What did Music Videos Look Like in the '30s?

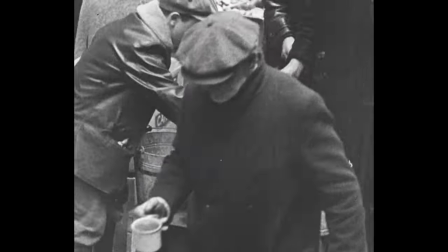[4:01]
People were unwilling, or unable, to spend money to listen to music at home,
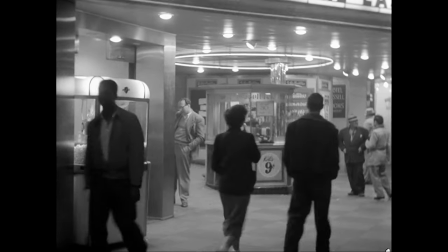[4:07]
and yet tens of millions were drawn to the spectacle of music and film together at the theater.
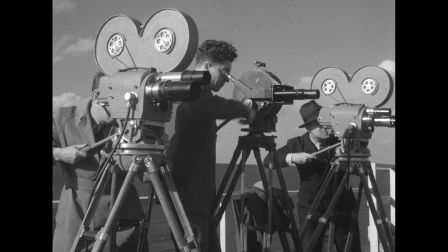[4:14]
And so it was that the film industry continued the cultural and aesthetic march toward the creation of the music video as we know it today.
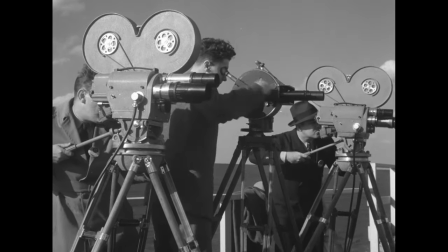[4:22]
Welcome to Hit Recording.
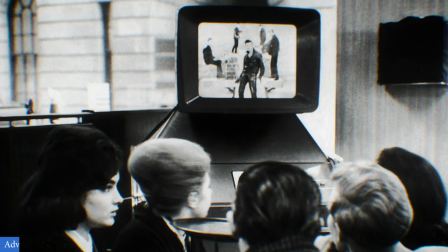[4:29]
In the early 60s, a type of visual jukebox called a Scopatone started appearing across Western Europe and, eventually, America.
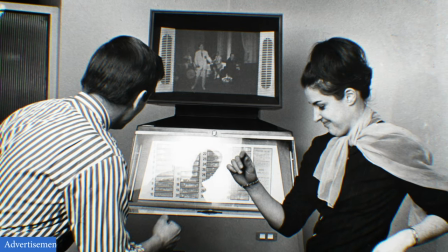[4:37]
These machines have quite the unique story behind them, but we don't quite get to them in this episode.
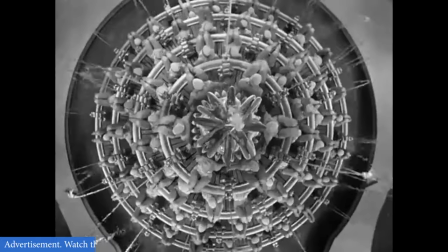[4:43]
First, we've got to talk more about Fred Astaire, and then we need to talk about Busby Berkeley, and Panorams, and Elvis Presley, and lots more.
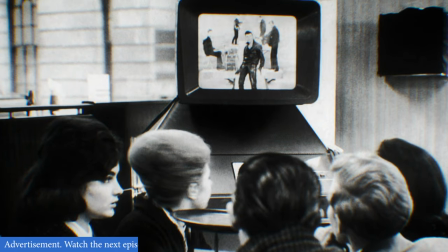[4:51]
But if you want to go learn all about the Scopatone after this, you can check out the next episode of Hit Record on Nebula right now.
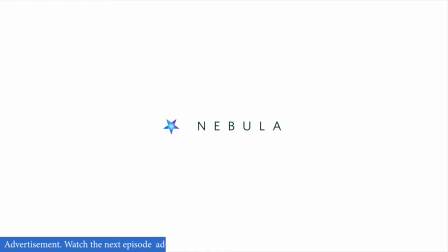[4:59]
Nebula is the streaming service created by and for creators,
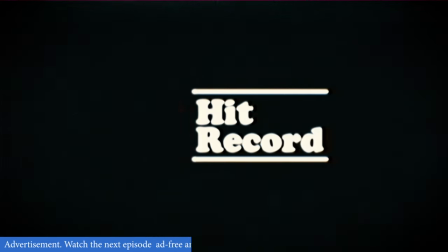[5:02]
and the place where every episode of this series will be up two weeks early and with no interruptions like this one.
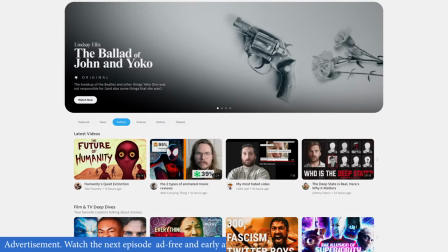[5:08]
And there's way more beyond that. I'm personally quite excited for Nebula's newest release, a podcast called The Wonder of It All.
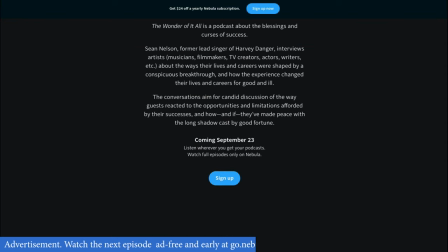[5:15]
That show is an exploration into the strange nature of fame and creative success.
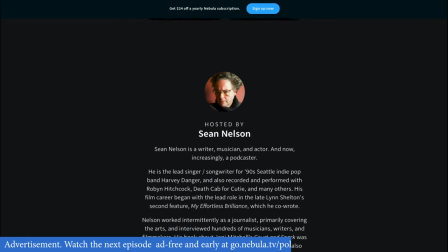[5:19]
In it, Harvey Danger lead singer Sean Nelson interviews creatives from all different fields about the conspicuous breakthroughs that changed their lives.
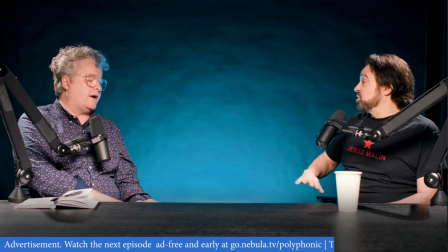[5:29]
The first episode, which features Adam Duritz from The Counting Crows, is up right now, and it's honestly a fascinating listen. If you want to check it out now, you can head on over to go.nebula.tv slash polyphonic.
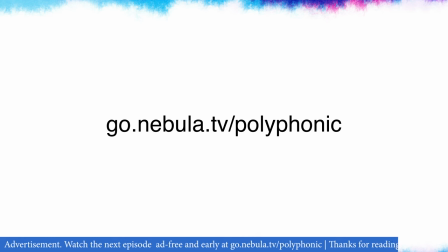[5:40]
Following that link will get you 40% off an annual premium subscription, and it's also just one of the best ways to support my channel. So why not hit up the link in the description and check it out. Alright, now let's get back to the video.
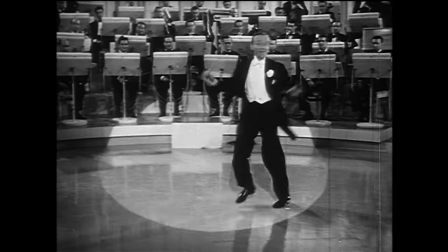[5:53]
The impact that Rodgers and Astaire had on musical film is enormous.
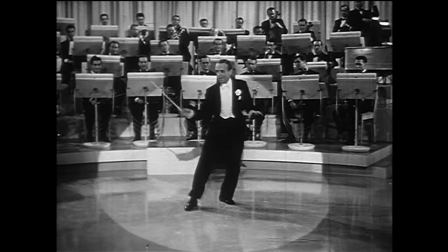[5:58]
Astaire had final say on all of his own choreography, and used that to push a very specific vision of musical film.
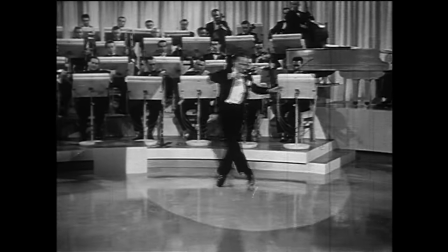[6:05]
Astaire's approach was a grounded one. He tried to integrate dance numbers into the plot of the film, and he wanted them shot in as few shots as possible,
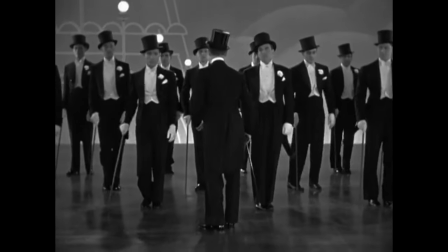[6:14]
trying to keep all the dancers on the screen at the same time.
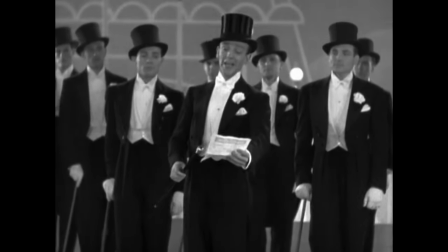[6:17]
Speaking with film and theatre today in 1950, Astaire explained, either the camera will dance or I will.
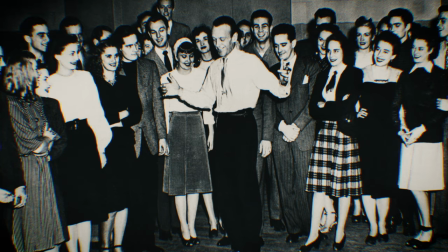[6:24]
This approach is a lot more akin to Astaire's Broadway origins, and it mimics the feeling of watching live theatre and dance.
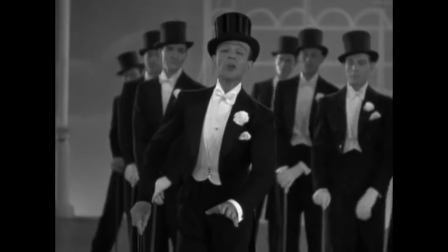[6:32]
This influence can be seen all over more contemporary music videos,
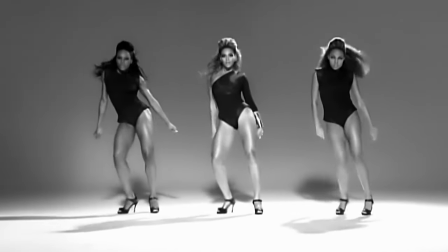[6:36]
especially those centered around dance, like Beyonce's iconic Single Ladies, or even OK Goes Here It Goes Again.
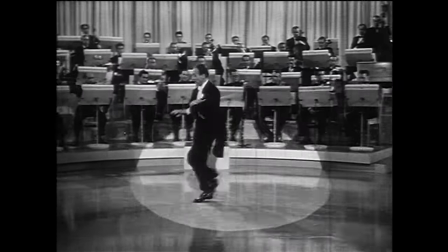[6:42]
But at the same time as Astaire was working, another approach was developing. This one used dynamic camera movements paired with opulent,
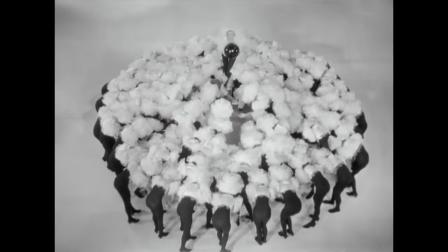[6:51]
large group choreography, and preferred elaborate stylization over any sort of realism.
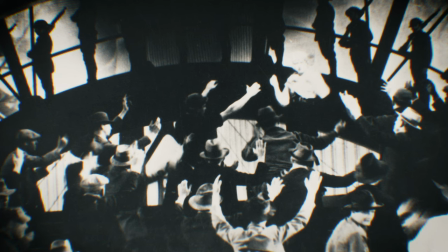[6:57]
To find the origins of that approach, we need to look to one of Astaire's contemporaries, Busby Berkeley.
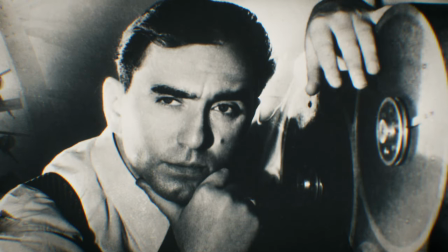[7:03]
Like nearly everyone else in early Hollywood, Berkeley came up in vaudeville and Broadway. After a prolific career choreographing for the stage,
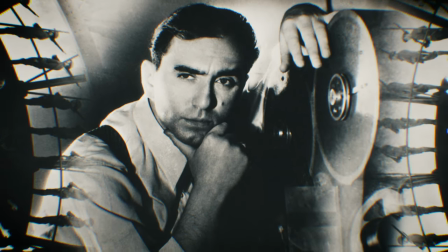[7:12]
Berkeley found his way into Hollywood in the early 30s, and discovered he could make things bigger and more elaborate than anybody had ever dreamed.
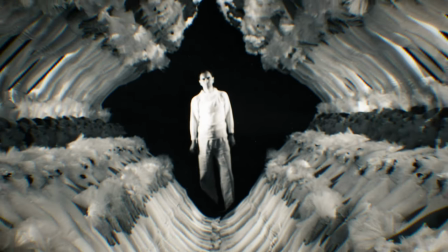[7:20]
He was fascinated by geometrics and realized that when you choreograph enormous chorus lines, something spectacular happens.
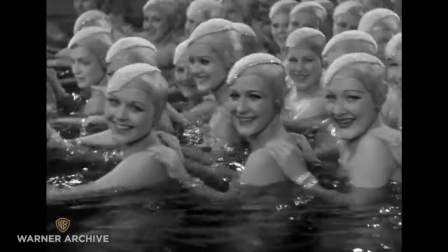[7:28]
The details of individual dancers begin to fall away and the mass of
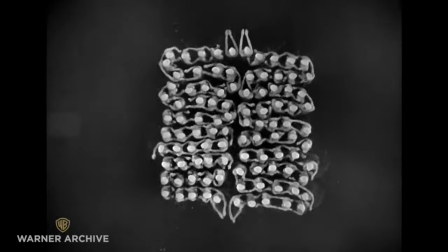[7:32]
bodies abstract into striking visual depictions of music itself.
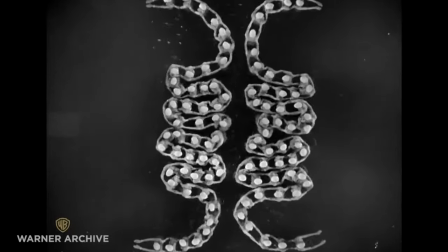[7:38]
There was almost no focus on the precision or accuracy of the dancers.
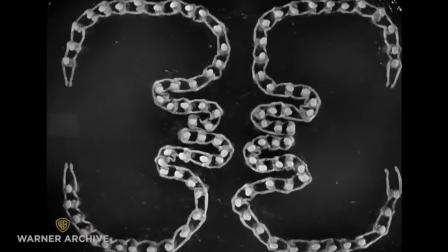[7:43]
Berkley understood that in huge numbers such details faded away and the sheer mass of human motion seized attentions.
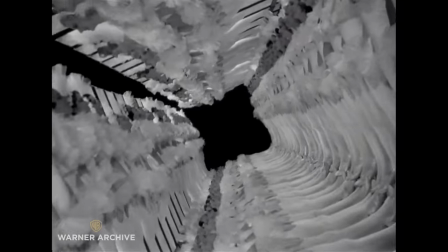[7:50]
He was especially fond of using elaborate single-camera shots, swooping his camera through legs, around bodies, and anywhere else that it needed to be.